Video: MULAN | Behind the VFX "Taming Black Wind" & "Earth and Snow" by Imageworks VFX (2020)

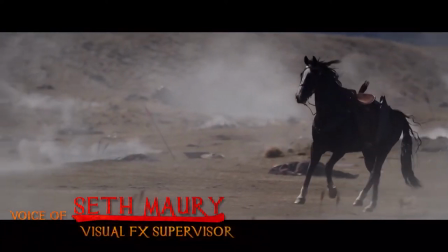[0:09]
For Disney's feature film Mulan, Sony Pictures Imageworks was given the challenge of creating a fully CG version of Mulan's horse Blackwind.
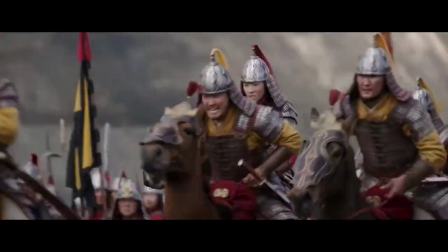[0:18]
Although Mulan rides a practical horse in many shots, some of the shots could only be achieved with a digital horse,
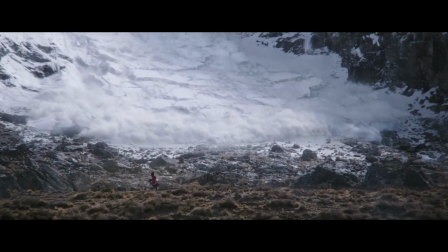[0:24]
such as when the story required Mulan to ride down a mountain to escape a rushing avalanche.
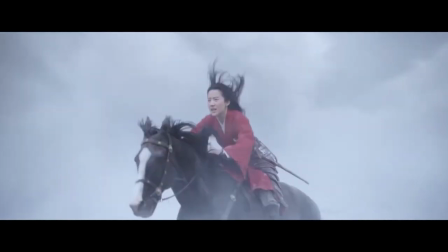[0:30]
To create this effect, we started by filming actress Lou Yifei riding a green mechanical buck,
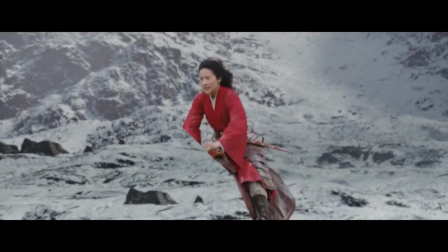[0:35]
which we then removed digitally and replaced with our CG animated model.
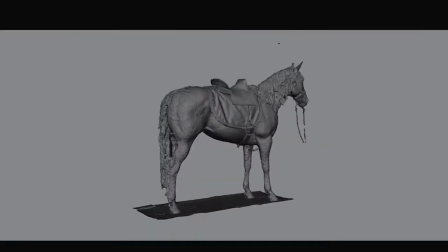[0:42]
For our animated model, we started with a 3D scan of the real Black Wind horse.
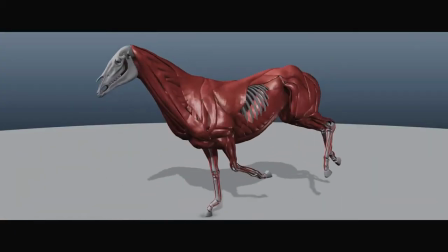[0:47]
We built a skeleton so we could animate it galloping, and then added muscle and fat layers to simulate the contraction and jiggle of the horse in motion.
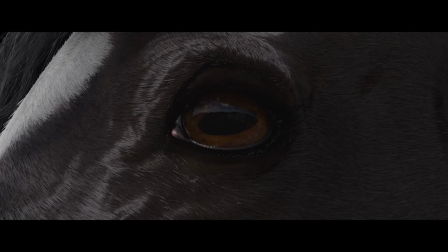[0:57]
We developed a new in-house hair grooming tool called Fiber. Fiber allowed us to create, manage, and edit the hairs in real time.
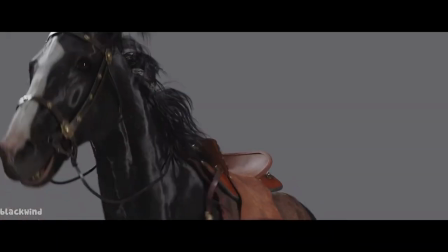[1:04]
After finalizing the animation, the horse went through a dynamic hair, cloth, and muscle simulation to make all these parts move with the action of the horse.
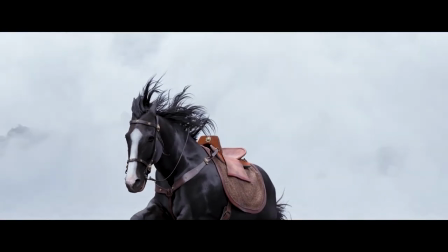[1:13]
It was then lit and composited together, where we hope you can't tell the difference between the practical horse and our CG Blackwind.
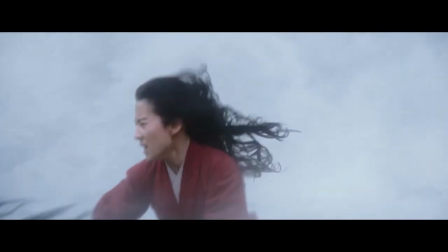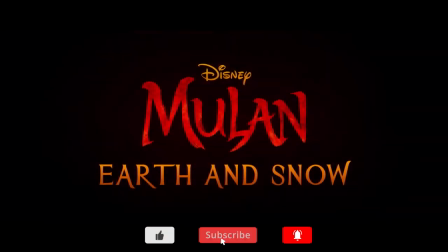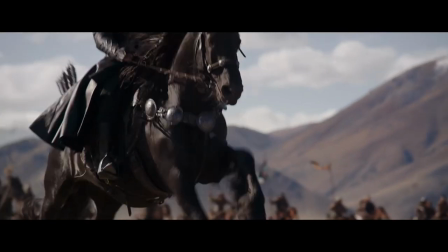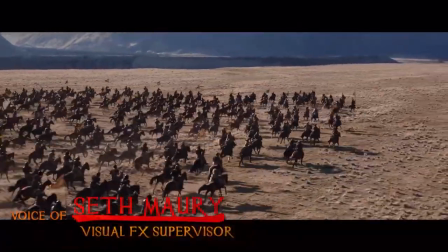[1:37]
For Disney's Mulan, Sony Pictures Imageworks was given the challenge of making the battle location feel more like a high mountain valley.
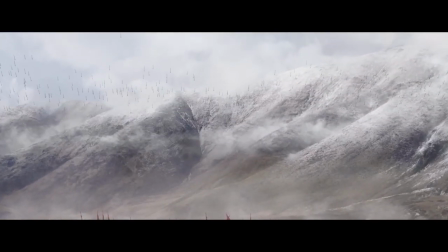[1:47]
This included designing a mountain range and creating a virtual avalanche.
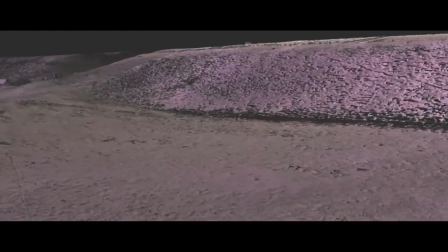[1:54]
For the battlefield, we combined a LIDAR scan of the filming location with drone footage, which gave us a detailed map of the area.
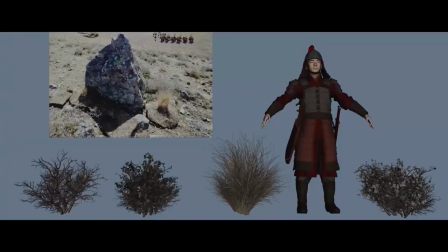[2:02]
This made it easier to texture the surface with grass, scrub, and rocks.
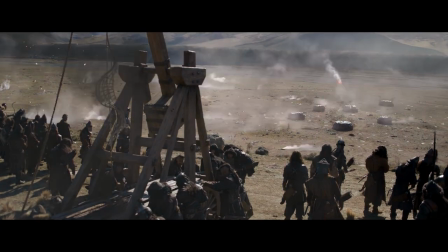[2:09]
We then added in smoke and indications of the battle to finish the look. Here you can see how we augmented the field,
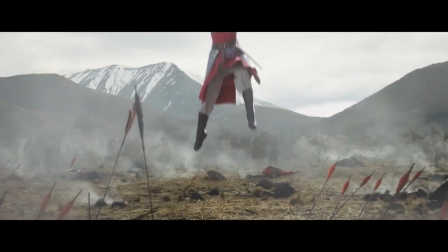[2:17]
by combining a live-action foreground with a fully CG background built from a variety of modeled assets and tiled imagery.
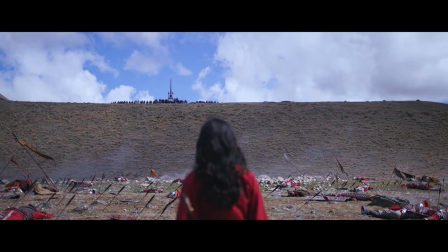[2:23]
With the valley floor transformed into an alpine location, we turned our attention to the mountains.
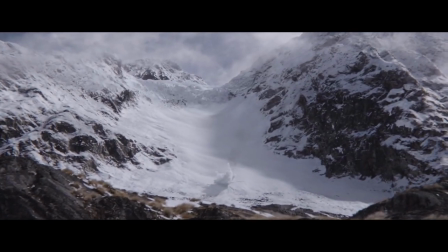[2:32]
To ensure our design was authentic, we had a helicopter film a mountain in New Zealand that had the size and shape the filmmakers were looking for.
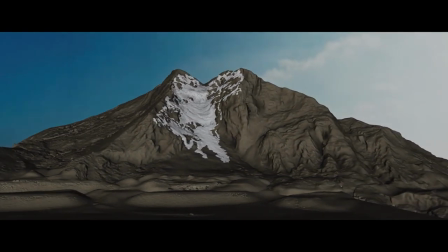[2:40]
From that reference, we created the model itself and dressed it with small but important details,
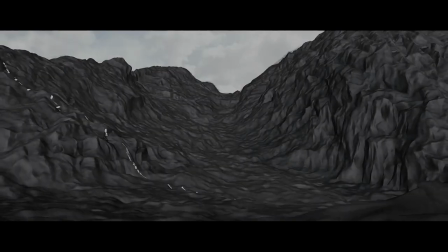[2:45]
including snow, blowing drifts, rocks, and grasses that would connect it to the neighboring ridge and battlefield. field.
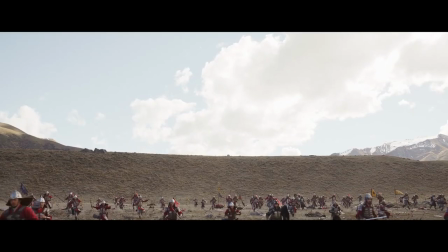[2:51]
Combining all of our environment work resulted in the creation of a photoreal high mountain
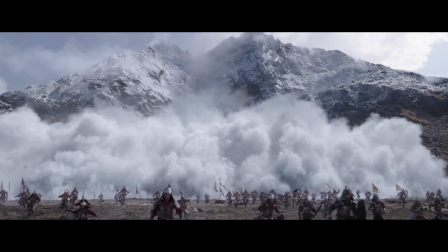[2:56]
valley that was the ideal location for the battle and a stunning avalanche finale.
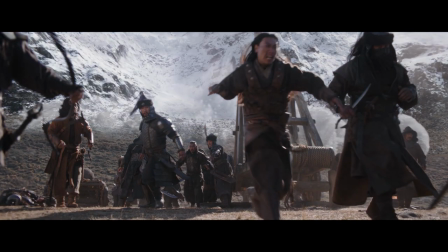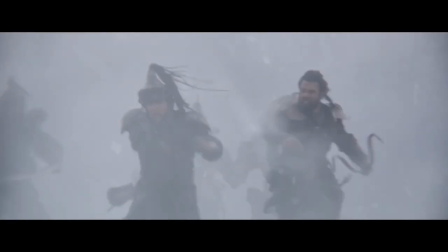Hi there, here's today's daily fact. To keep the engagement high, many franchises feature easter eggs, cameos and cross references in films. But whenever you see Disney princesses together, they tend to avoid eye contact in order to keep their individual stories separate. Of course, there are exceptions, such as the famous Wreck-It Ralph scene. Make sure to click below to subscribe or on the side for more great content.